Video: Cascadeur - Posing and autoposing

Hello everyone! In this video, I'm going to talk about how to use rig controllers to pose a character and how to make these poses as expressive as possible, because good poses are the foundation of good animation. So, it's time to try a more complex character than just a cube.
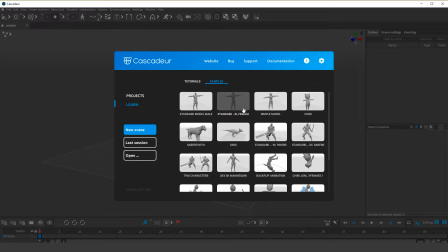0:21 For example, any of the standard models.
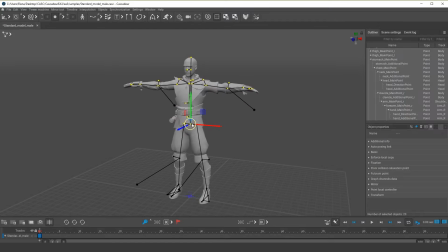0:24 First of all, it is important to remember that you are moving all those points that you have selected, and that some points can affect others. Double-clicking on a point, select all points lower in the hierarchy. Double-click on the point at the base of the palm.
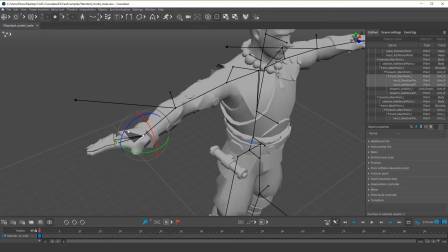0:41 The palm can now be rotated. You can change the pivot by right-clicking on another point. The three selected points now rotate around this point. Note that this shifts the palm point. This point is connected to the elbow points, so when it shifts, the elbow will also shift a little bit,
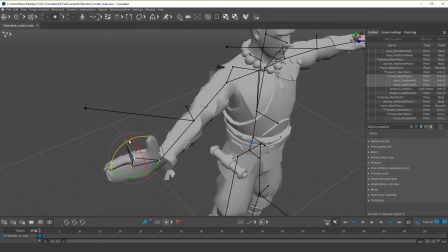1:00 and if the shift is very strong, it will also affect the points of the shoulder and clavicle.
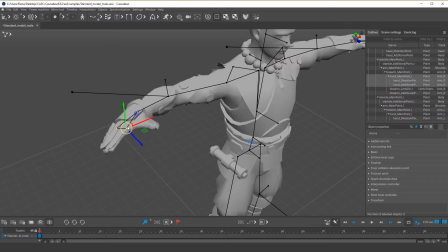1:06 You can also translate the palm points, and it will affect the posture of the whole arm. It is not recommended to move the hand by selecting only one main point.
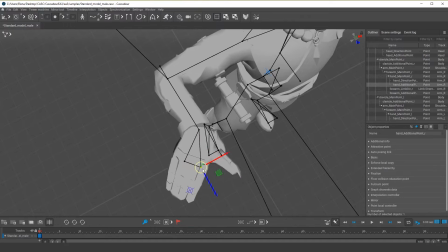1:17 This almost always gives an attractive break. Sometimes it is possible to move the arm slightly by moving the extreme points.
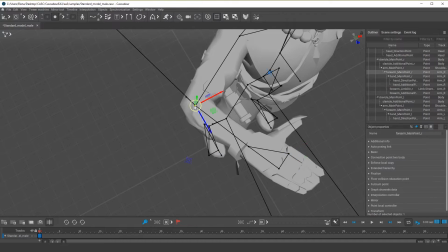1:25 However, this should be done carefully. You can fix points in a certain place of the scene.
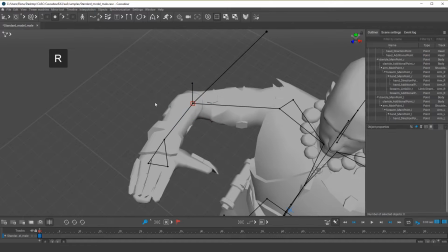1:30 To do that, select them and press the R hotkey. A red frame will appear around the fixed points.
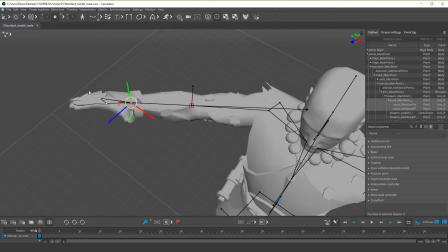1:37 Now these points will not follow the others. They will stay in place until you select them and move them yourself.
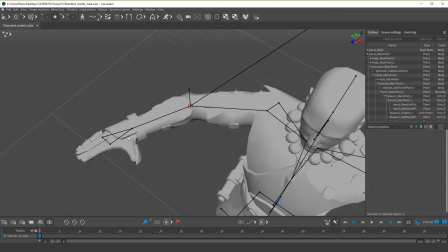1:43 Such fixation will not affect the animation in any way. So, this function is needed only when I do not want to accidentally move this point while moving the others. Remove the fixation by pressing the R key again.
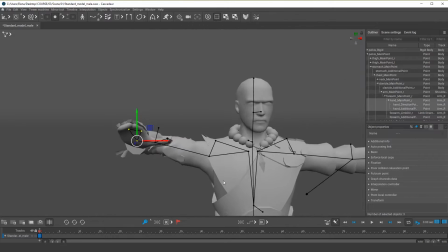1:56 The best way is to work with all three points, constantly switching between the translator and rotator manipulators. It is convenient to use the E and W hotkeys for this.
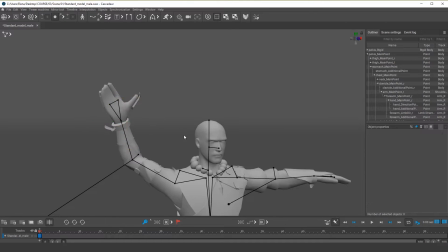2:08 Once you have set the position of the palm and elbow, it is important not to forget about the shoulders and clavicles.
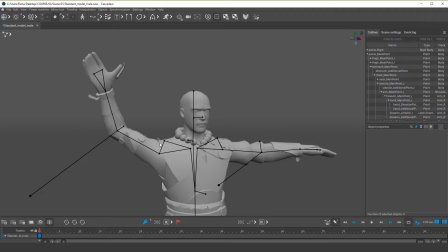2:16 If the arm is up, the shoulder can't be down. It looks very unnatural. Select 2 points of the shoulder and put the pivot on the clavicle. It is important to check how the pose looks from different angles.
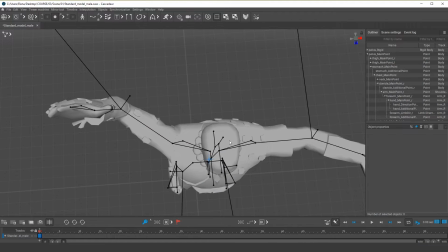2:30 Check how the pose looks from above too. The arm is now bent back, and the shoulder remains in place at the same time. It looks like someone is pulling the character's arm back, while at the same time pushing against his back. When you rotate the shoulder, this pose will look more natural.
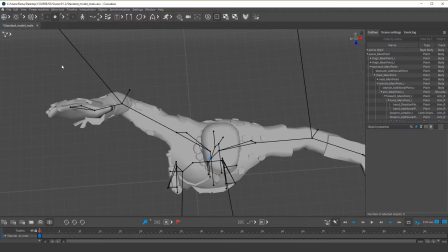2:49 But in this case, if I want a simple relaxed pose, it would be better to rotate the whole arm slightly forward.
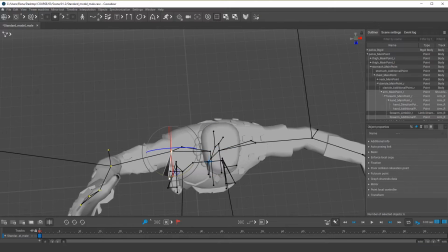2:57 This can be easily done by selecting all points of the arm. You can rotate the arms step by step.
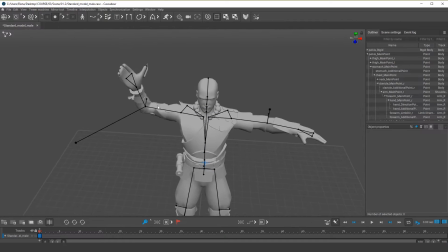3:04 This helps to keep an eye on the shoulders and achieve natural poses. First, select all points of the shoulder and arm by double-clicking on the clavicle point. Then rotate them slightly in the desired direction. And then select only the points of the arm and now rotate it completely.
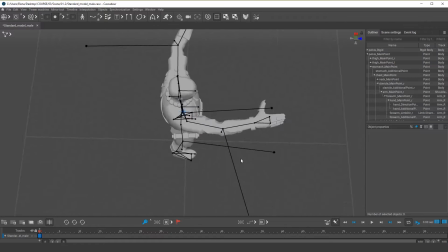3:23 In this way, the shoulders now takes a more natural position.
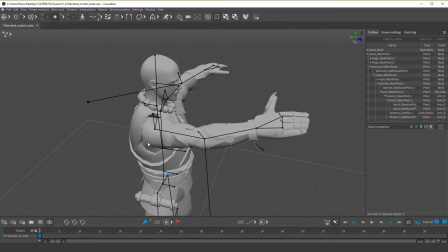3:27 Rotating the whole arm from the shoulder is convenient when the pose is part of a sweeping motion.
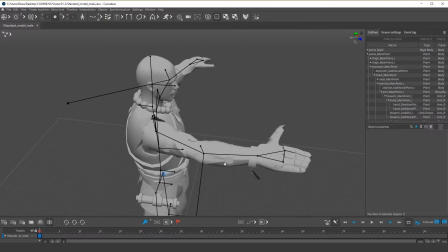3:33 But sometimes it's important to have the palm in a certain position, for example if the character is leaning on something.
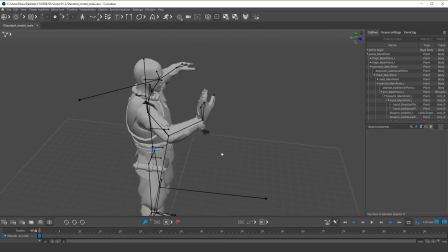3:40 Then it is better to pose starting with the palm, and then to correct the elbows and shoulders.
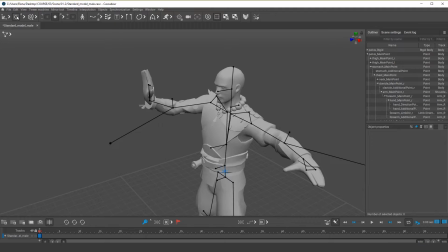3:46 And there is another very important point. When you pose a character, it is important to make sure that the local manipulator is selected,
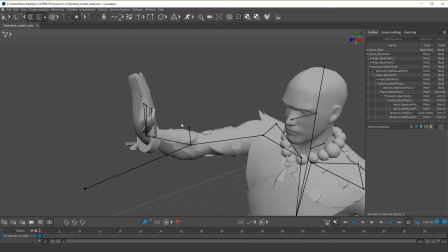3:55 especially when you work with hinges, such as elbows or knees. At these points, the limbs can only rotate on certain axes. When the manipulator is in global mode, its axes do not coincide with the possible axis of rotation.
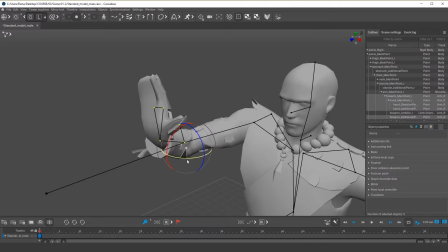4:09 That's why it does not rotate correctly.